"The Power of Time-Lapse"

I sell a lot of 8k time-lapse clips because now they're coming a lot of 8k TVs and they're getting cheaper and the manufacturers, Samsung, Sony, they need content for those tvs and also you can crop a lot crop a lot yeah because you do a lot of creative decisions in post to tell a story so maybe you thought oh maybe i should have had a little digital zoom or a little movement in this shot because that would enhance the story and you can do a little bit of that in post i would rather do it on set but but have the opportunity in post
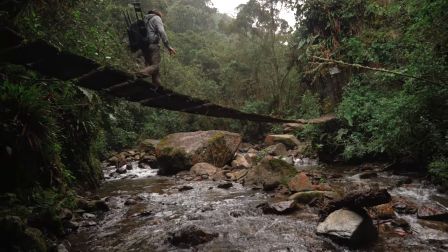to do it is good Yeah, and it's sometimes I walk up on the mountains for several hours and I want to keep my bag quite lightweight
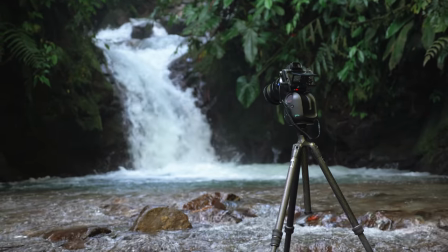So I bring just one tripod one camera and one lens maybe a quite wide-angle lens So I can shoot maybe at 16 millimeter But then I
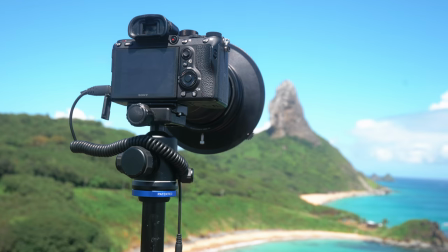know that I have the opportunity to zoom in 200% So I also kind of have like two shots. I can also have one that's more like 35 millimeter as well
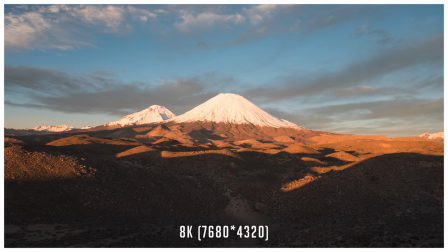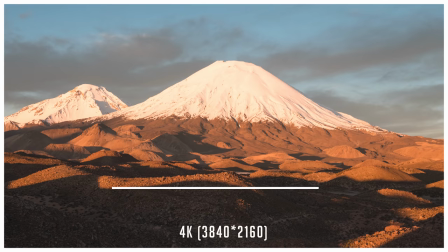It requires you to have a tripod because you need the camera to be still, right?
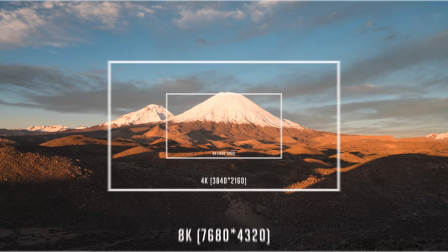When you shoot 8K you can see all the small details so it's very important to be accurate on set and try to have as little shake
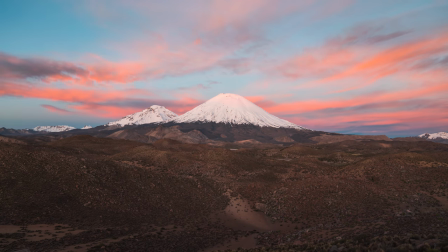as possible and you kind of don't want to do too much in post because it takes a lot of time and especially if you don't have a $10,000 computer it's going to be slow. The only time you can actually not use a tripod is if you want to do a hyperlapse where you move the camera for a long distance. Then you can sort of move yourself and take a picture, move yourself, take a picture. That can work, but usually a tripod will be necessary.
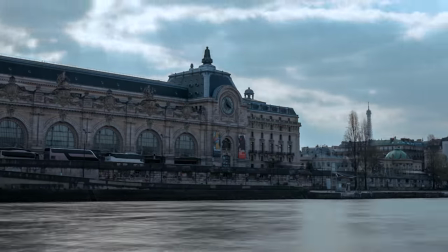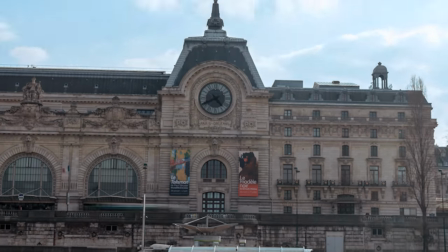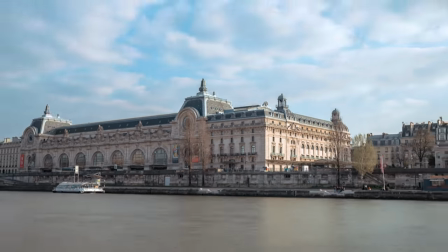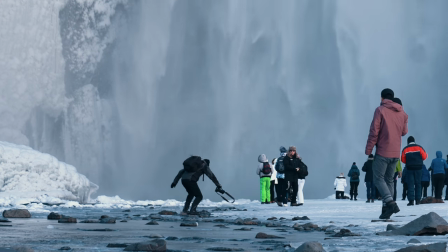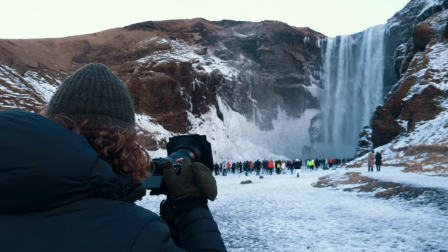For the basic shot, you need a tripod. You can't shoot really handheld. So that made a lot of time lapses look quite static.
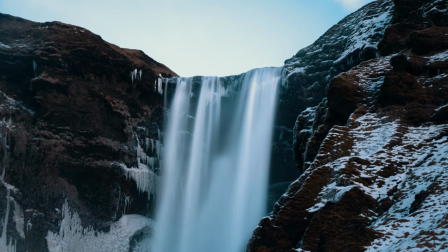Adding motions in post is one idea, but of course doing it on set is the best.
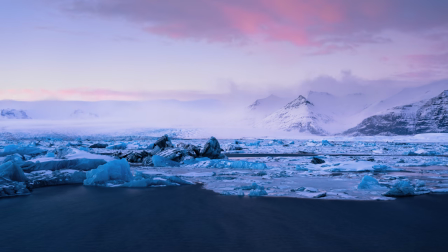So that's why they introduced motion control in time-lapse,
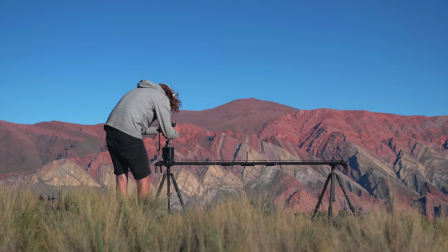where you have an engine which moves the camera along a slider, like a dolly, very slowly.
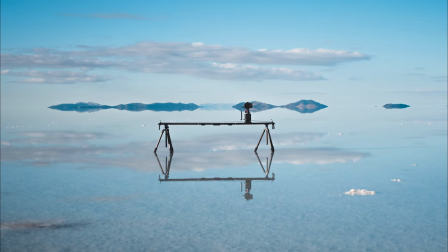So then you get a nice smooth movement in the time-lapse.
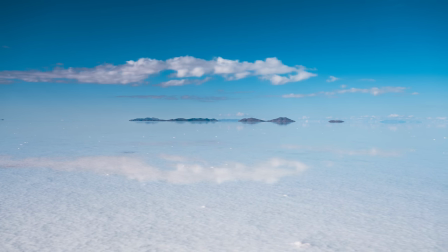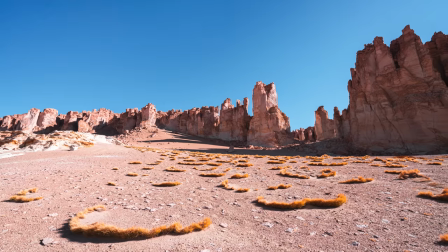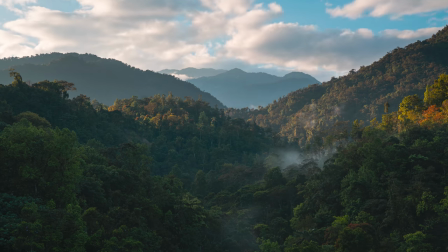I've shot a lot in the forests, and there isn't a lot of things changing there.
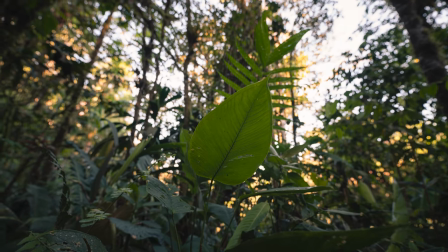So you can have this nice movement. Yeah, it creates a depth in the image you can separate the foreground and the background
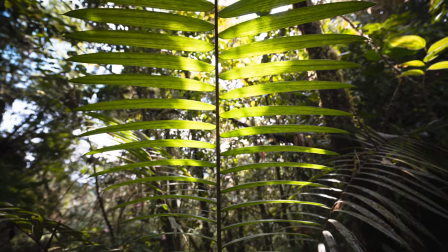It just gives another Dimension to your time offices. Yeah, it's really nice and the funny thing is that actually now We're using a slider from SERP.
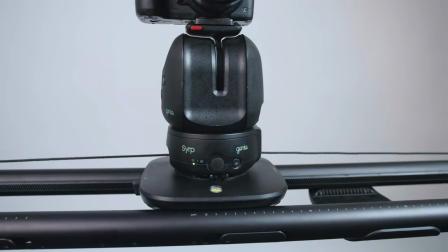Yeah, with which is motorized So there's no one standing behind the camera now. It's automated. Yeah, it's automatic.
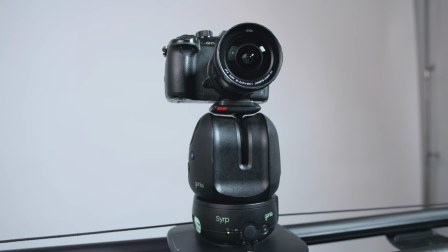So yeah and as you probably feel now it creates a little bit of depth and a more interesting shot in a way.
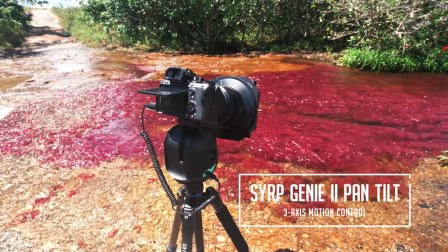So SERP has been sponsoring you for quite a lot of time. Yes it's about 2013 or 14 I think so I've been using it for a lot of years. And now they wanted to sponsor this video so we can make it and yeah that's why we need to show you this text. So this is the motor I use it's actually two parts so you have the bottom part which is the linear drive one that drives across the slider okay then this is the pan and tilt part okay Yeah, so that's Penitenti. And then this is the Magic Carpet Pro, which is more for video use and inside in studio.